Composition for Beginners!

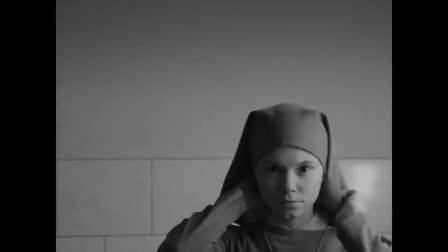Composition. This is the rule of thirds, and this is the grid.
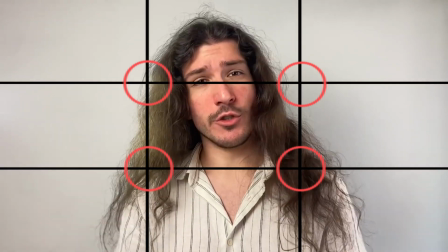Center your subject at one of these points for documentaries, educational, and this type of videos. For landscapes, simply position the horizon at the top or bottom line. Speaking of lines, leading lines can be used to direct the viewer's eyes to your subject. They shouldn't be too difficult to find with a bit of practice, but an easier way to achieve a similar result would be to use frame within a frame. These two rules can be used with rule of thirds to achieve a very pleasing image. But what if the image is too cluttered, I hear you ask? If you can clear the background or change your environment, then you could use depth to focus on your subject.
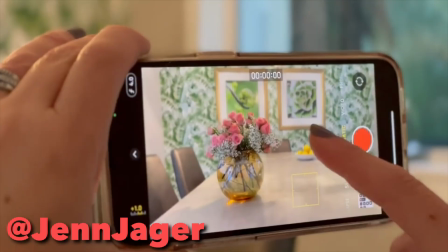This is when you blur your background, similar to using cinematic phone on iPhone.
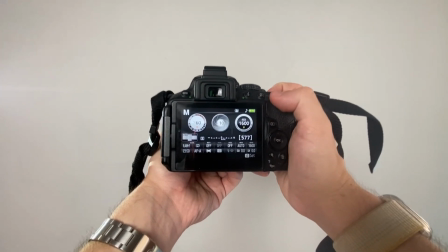If you want to make a specific video on camera settings to achieve this effect, do let me know by typing blur in the comments.
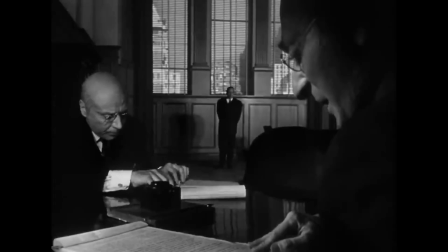You could also make the video feel more three-dimensional and interesting by increasing the distance between the camera, your subject, and the background. As for some things to keep in mind, try and keep your composition more balanced by adding interesting elements to the opposite side of your subject,
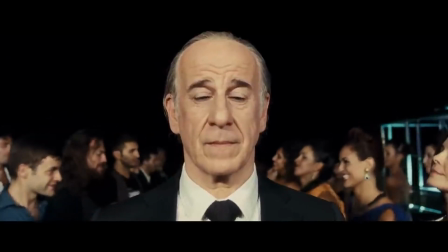or by making the frame more symmetrical.
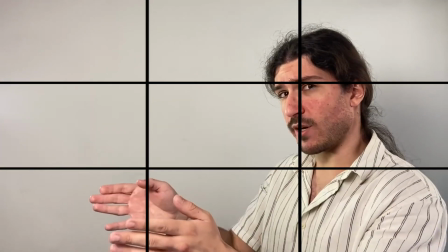And lastly, make sure there is enough head and looking space for your subject, because otherwise it might feel a bit too suffocating. Now that you understand good compositioning and framing, go to this video for an easy guide on good lighting. See you there!